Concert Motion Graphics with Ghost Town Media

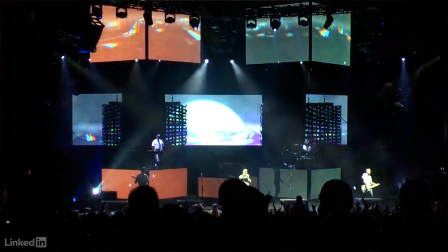As the show progressed, we wanted to show off all the different screens and what we could do with them.
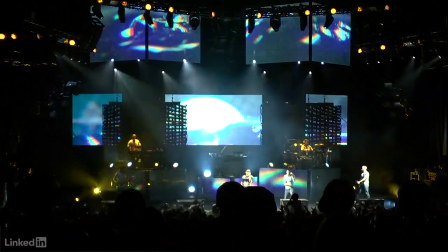And so this is one of the ones that I created,
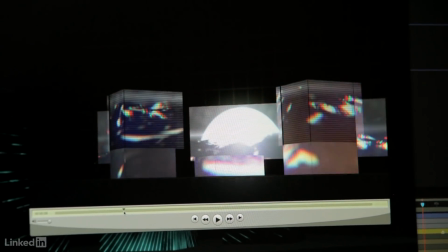where some of the elements in the front of the screen were more important than what was behind, so we could really kind of play around with that.
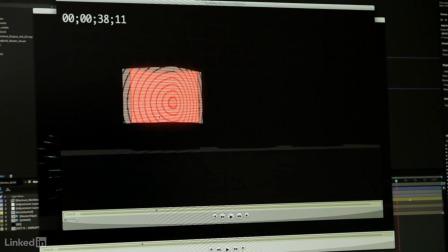Johan was in one of the boxes, and this is where the scrim is, the front scrim's all the way down.
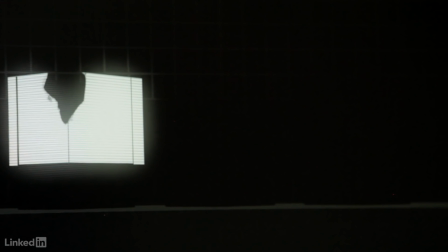This is a little cool section where I,
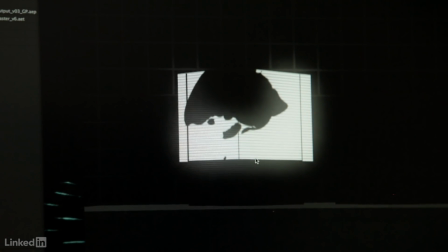just using some cloth in C4D, I just made a solid and had it rip.
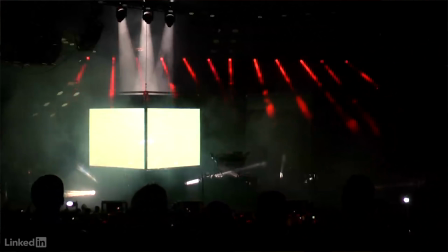But what you can do is you put it on the front scrim, and it, you can't see Joe, and then it rips, and all of a sudden, he's behind it. So it really has a lot of dimension when you start thinking of it that way.
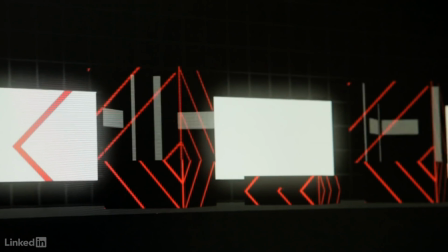And a lot of stuff that I kind of built was to kind of really sell that idea and really get the audience to understand,
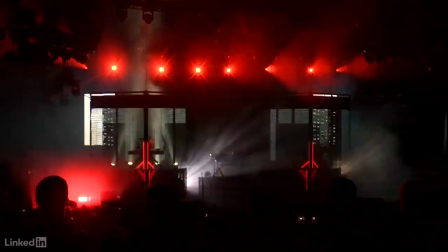like, whoa, there's a screen in front of him and behind him. It's a lot of, trickery with the eyes.
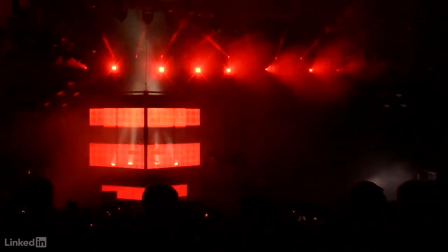And again, because he's performing, we kind of have the other part of the stage kind of dimly lit, and we really sell his section.
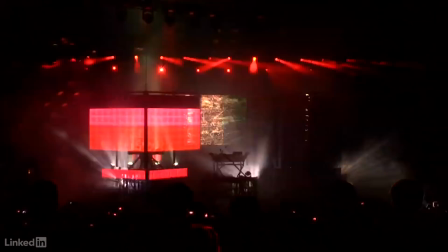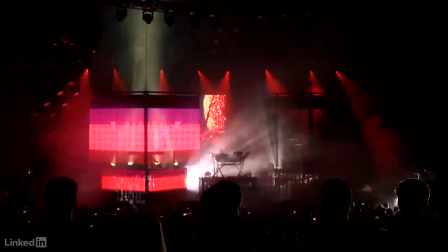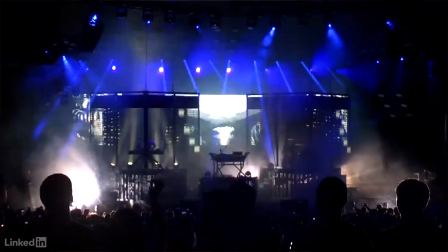So you have like VJs, right? That'll work with certain EDM acts, and they're there and they're mixing things and they're tossing things up and down, but for the band,
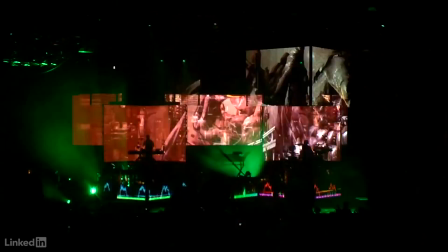we work to a certain degree on rails. And then we end up getting kind of complemented by the actual lighting team and lighting director,
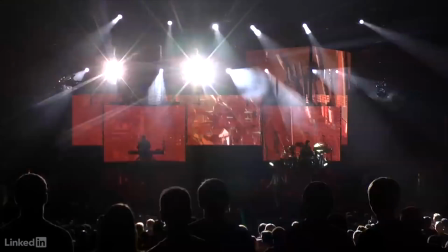who will end up going through then afterwards, because they have the ability to also turn screens on and off. So let's say we're in an area that I cannot predict what the audio is going to be like. Let's say that we have a section that's a drum solo. The drum solo on Tuesday versus Friday might be different.
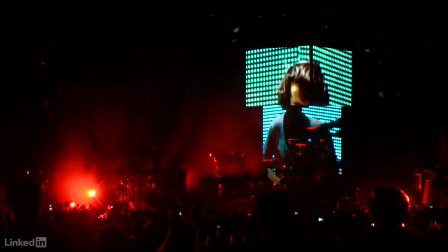And if it's different, if I'm doing 1-to-1 sound ratio kind of on-off activations to just one recording, it's going to be off half the time.
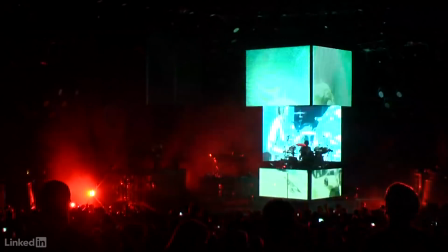So then those are areas in which you have to have kind of a really open and clean dialogue with the lighting team to say, look, we have this thing just running full bore, so you can have it on and be working that there on stage. You can turn it off, but I want to give you the option to do it. You know, a lot of this is trying to give everyone ammunition to do the best job that they can do, because that's the point, is just to make some cool stuff.
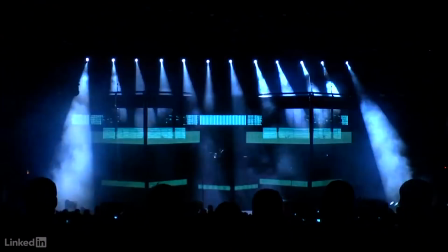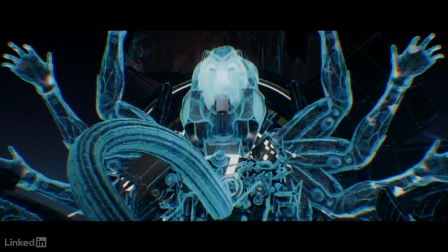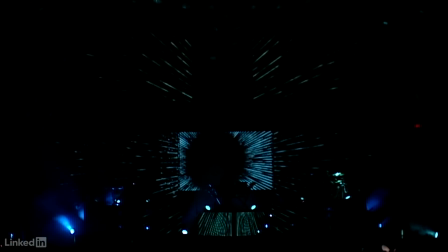One of the assets that I created in C4D is this, particle kind of simulation.
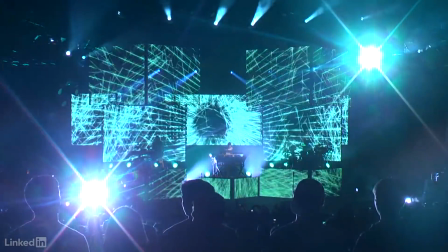And what I wanted it to do was to bounce off the lower risers and kind of interact with the other elements.
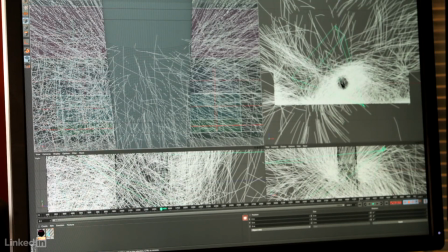And this is a really simple build. I just have a cylinder in the center and particles are being emitted from it. And I just, put out 5 or 6 different versions that I could use, that I could kind of fade in between.
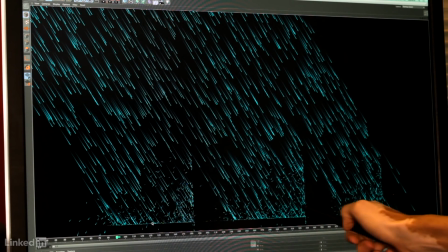Because we laid everything flat, I could take this one render and use it 5 or 6 different times and just mask it out. And then what I did in After Effects is I just kind of timed out,
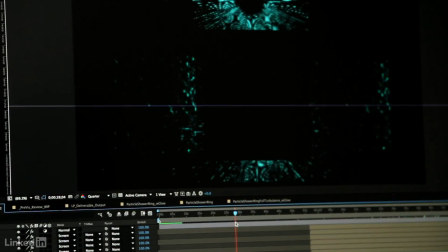first it would be raining in and we see the 2 screens get activated, and then this is actually down here. And so this kind of was this like starburst effect. And again, as it progresses,
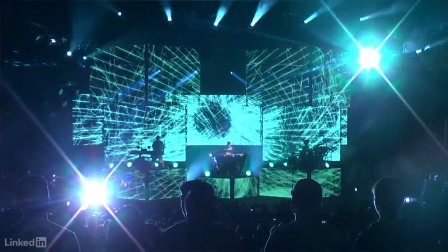there's more and more particles that come as the song kind of swells and really interacts on all the different ones. But really it's just one asset that I kind of moved around, masked out, slid to a different location, masked out,
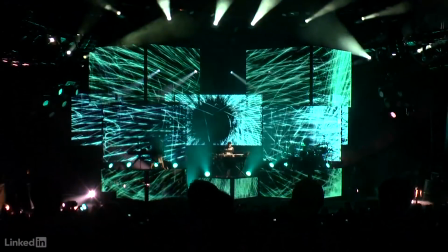and it really worked well without me having to go back and re-render a 4,500 frame sequence of particles.